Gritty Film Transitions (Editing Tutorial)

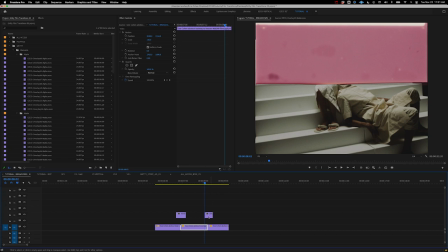2:44 And as we introduce this flash element, you see that it's pre-keyed on the bottom here bringing in this sort of pink line on the top and then it kind of goes
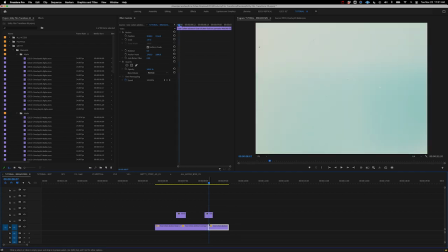2:54 to white which lets you hide the cut and then as we reveal it then you know has the alpha element on
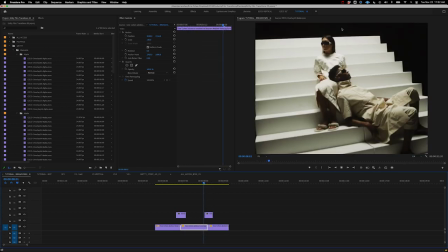3:01 top to help us do that so even as is we're really getting a great effect here as we play back and something much more intentional of a transition
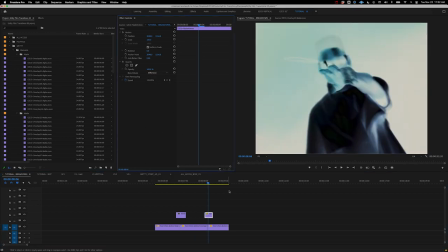3:10 but we can go the step further maybe change the blending mode to something like difference and we're going to get a crazy more unique look
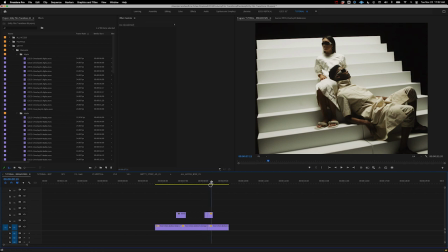3:19 out of this you know we could play with this is again just a pack really all about happy accidents so the more we experiment
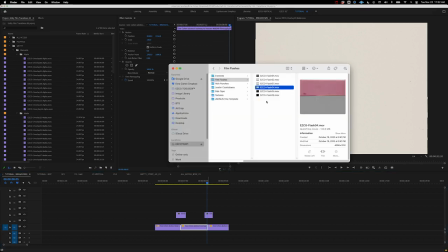3:27 you know just the crazier of the results we're going to get here but let's kind of keep going through let's let's also grab flash three which is another favorite
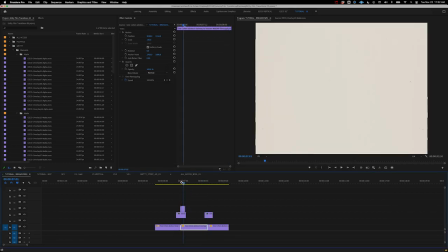3:34 we're going to pull that over here um and that's looking
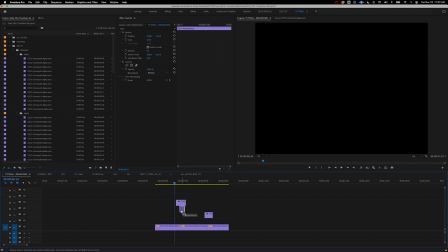3:39 kind of cool i wonder if we put maybe the flash on the bottom and then this
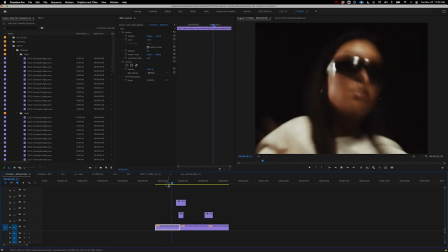3:43 thing on top so now we're getting something a little bit more intentional there we
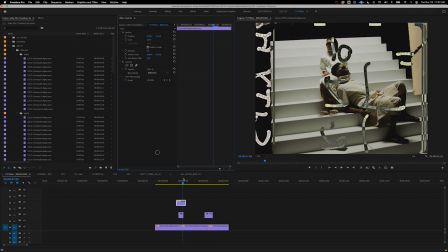3:49 could change this scribble to something like difference but leave the flash
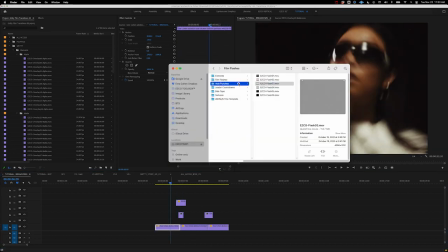3:53 as is that's feeling pretty cool all right let's move on to the hole punches so again here we have alpha which
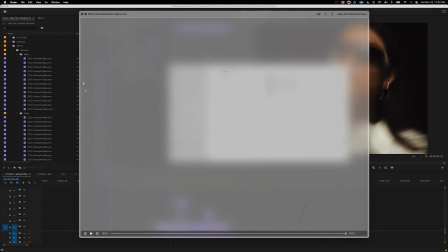4:02 these are kind of super easy to drag and drop on we've got these combinations with a bunch of you know we kind of took some liberty and stacked these a little bit but number seven is probably my favorite it's kind of got a combination of like the tape elements on the side and some scribbles
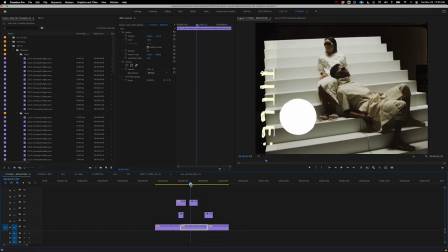4:19 and the hole punches and so we're going to drag that and drop right on again super easy with alpha but if you have the map pack you could take the
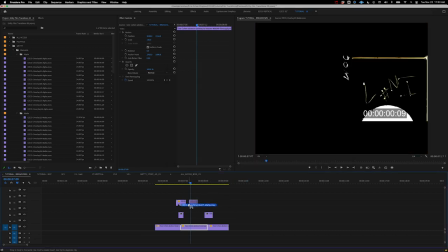4:28 same one drag it on and the only difference is that you would just want to change your blending mode to lighten so again if you go with the HD pack,
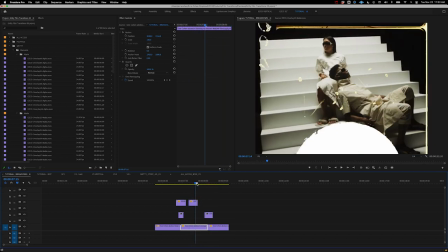4:38 totally cool. We've still made it super easy for you to be able to use these elements and get the exact same effect.
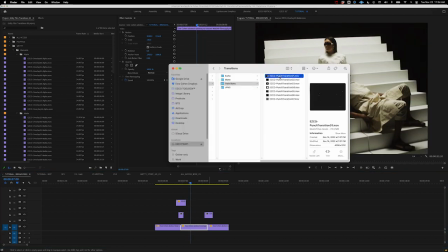4:45 We've got these transition elements, which like I mentioned, are a little bit more advanced.
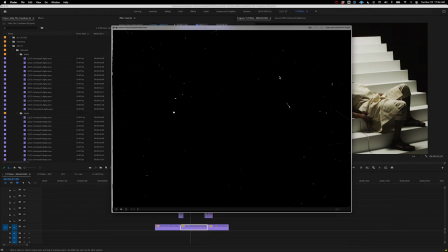4:48 And so I want to show you those in just a second, but you can kind of see just how cool some of those are feeling.
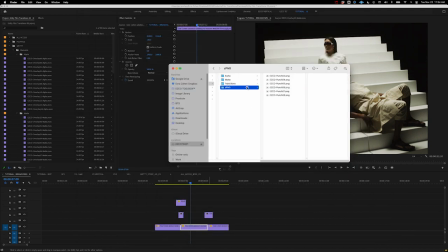4:55 And then let's go to this PNG folder.
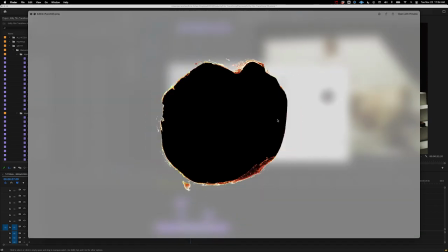4:58 And what's cool is we've given you the original source files where we literally, you know, took a hole punch to some film.
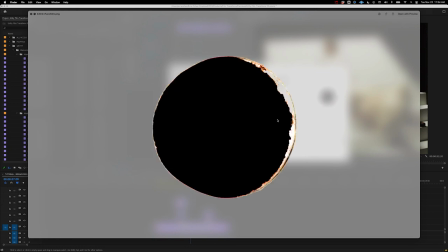5:06 We took, you know, a cigarette and actually burned some of this like in an old school kind of way.
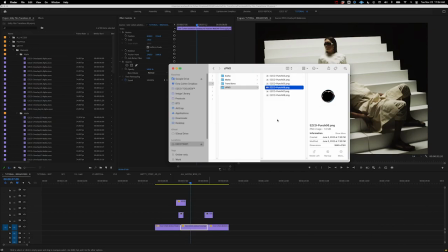5:11 And we got these amazing organic, you know, super unique feeling textures that are pre-keyed.
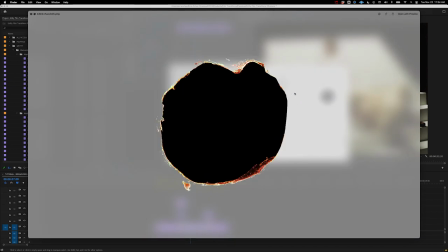5:17 So we could take something like this, for example. Let's take number four, which is probably one of my favorites.
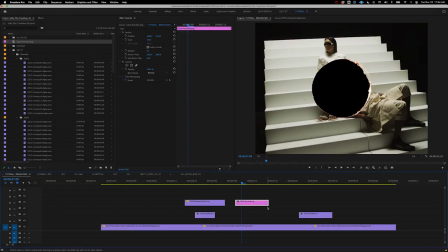5:23 But usually we're going to do this just one frame. That's kind of, you know, how this is usually used and was used in sort of film for the projectionists.
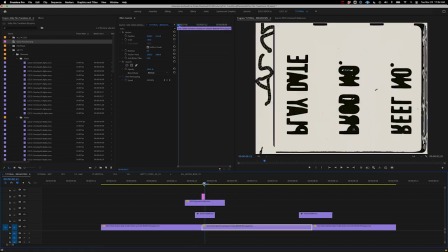5:32 You know, I like combining this with a flash because you can really see the impact there.
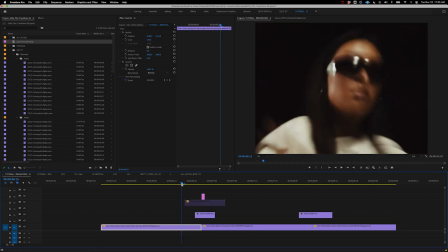5:36 So if we turn off our scribble layer and just use like the flash and that hole punch, we get that nice, super cinematic kind of feel.
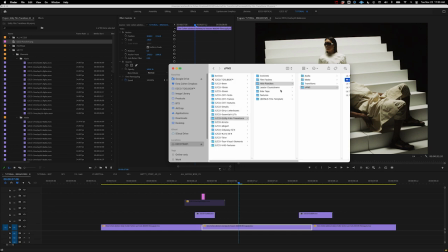5:46 And again, there's a few to choose from here, which is super cool. So moving on to leader countdowns, we've got some of these,
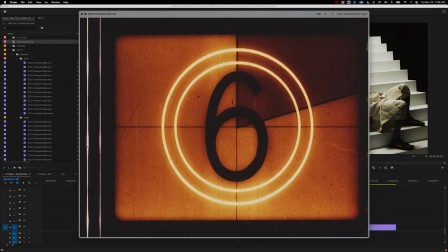5:53 you know, if you wanted to do something kind of like, you know, old school film intro kind of vibe.
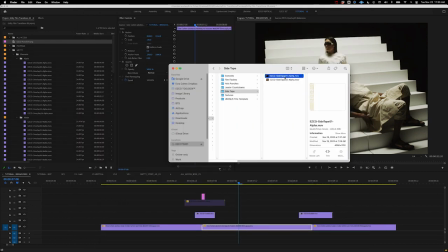5:59 Next we've got our side tape elements, which are these great little elements that kind of can sit on top of a longer piece of footage.
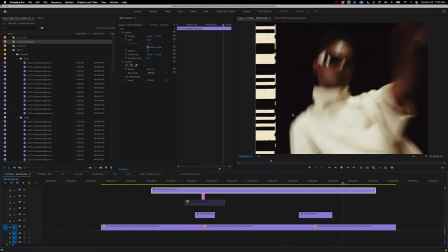6:06 And you know, again, these are pre-keyed. And so you're just going to get this nice little texture on the side that feels really cool.
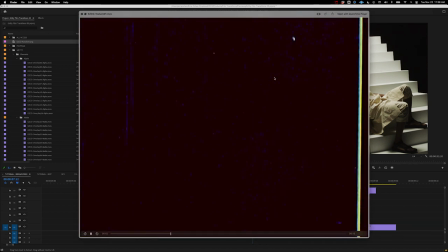6:13 And then finally, we've got textures. So we've got, you know, something like this, which has this kind of like blue sort of, you know, noise in there.
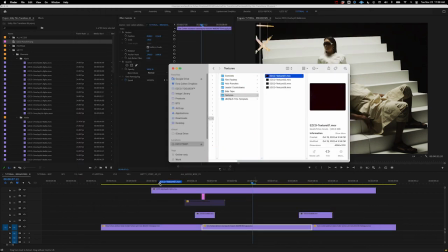6:21 And we're going to use this probably just again, kind of like this side tape, just lay over the entire thing.
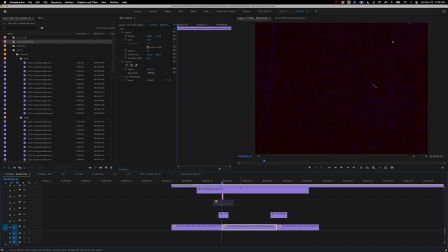6:27 We've got a good like 10-15 seconds on this. So we're going to take this and set the blending mode to lighten.
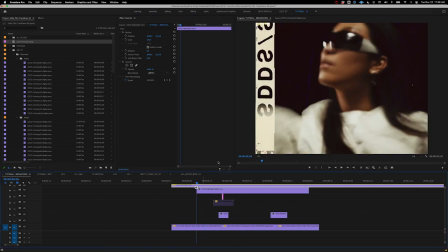6:33 And it's hard to tell probably on the compression of this tutorial, but we're getting some really nice little details in the shadows there. Here's off and here's on.
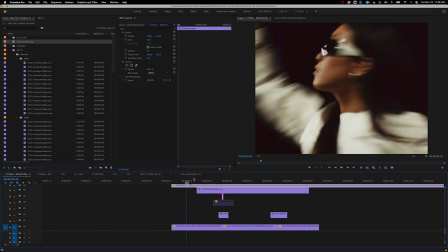6:42 It almost adds sort of a color treatment to the entire thing, as well as these nice little like detailed, you know, squiggles, all the stuff.